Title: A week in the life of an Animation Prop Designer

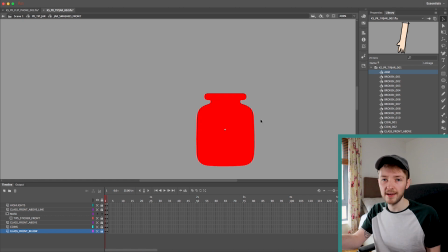[19:53]
Okay, so this is the main glass shape and I've just turned it red so that I can identify clearly that it's a mask. So this mask here is masking this sticker shape. So if I, yeah.
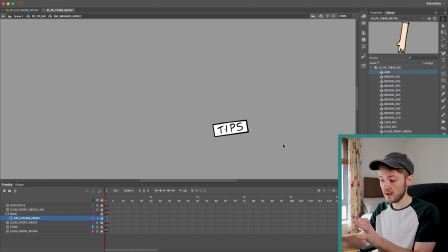[20:05]
So at the moment you can see the whole thing because the sticker is sitting inside the big main shape. But if I was to move the sticker over like this, that's something I've done earlier to save time. If I lock it now, you can see that the sticker is being cut off by that mask shape.
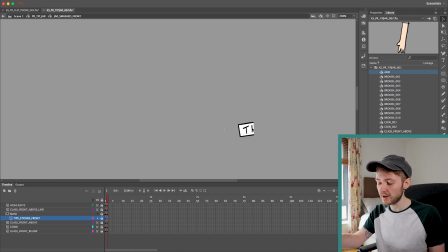[20:23]
Basically what a mask does is this piece of artwork is constrained to the shape of the mask above it. The reason we use masks is because now it looks like the jar is rotating. See, I've kind of roughly animated the coins, right?
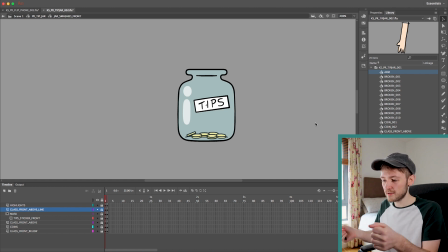[20:37]
It doesn't look super great on the flat, but you can imagine if a character was lifting that up and we're kind of putting in a fake rotation as well, you can really start to kind of sell more movements with a very very simple trick i've also done up this shape here so you
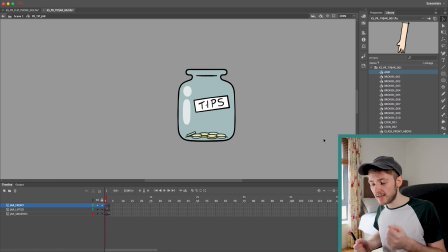[20:53]
can kind of like imagine i should have just animated it but i didn't uh you know this shape getting lifted up and rotating around and if you do it quick enough kind of hide the the shape change in the movement you can kind of cut to this shape above the head and you
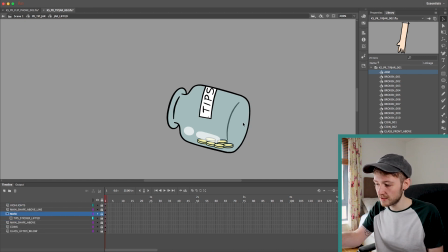[21:10]
know the coins are rattling around separately because you know just like oh boy it's falling apart at the seams just like that other the first shape this piece of glass is its own shape and all the coins are their own shape so they can all move independently with minimal shapes you can start
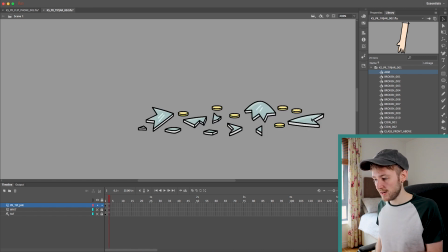[21:29]
to kind of sell more complex movements and I've also put in these broken pieces for when it's smashed on the ground and each one of these shards is its own piece and obviously each one of these coins is its own piece so that when the jar is smashed on the ground the animator
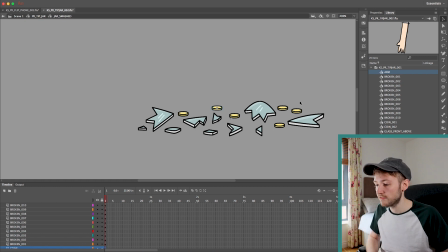[21:46]
has full control to have them just fly around the place and bounce on the floor however they want so these are very basic rigs but it's kind of hard to imagine up a difficult rig just off the top of your head they kind of like come up when you're not expecting them to you know sometimes you think something's gonna be easy and it's like ah damn it um but you know those basic ideas of masking and splitting everything up into its own symbol and on different layers so that you have full control over it those are the basic building blocks of rigging and you know everything uses those two things it's not that the process is particularly complicated it's just time consuming so I spend two and a half days doing this but it's just because drawing stuff up takes some time so this is the shortest part of the video and yet I spend half my week doing it like two and a half days pretty much but it's just like I didn't show it all because it's just kind of time-consuming and probably wouldn't be that interesting to watch me do it. I just want to point out that these floral curtains were here when we moved in. What can we do? No storage. Brown corduroy headboard? That was here too. Rigging is a lot of work so I'll usually spend my entire Friday doing that and actually I probably would have moved on to it by Wednesday afternoon as well.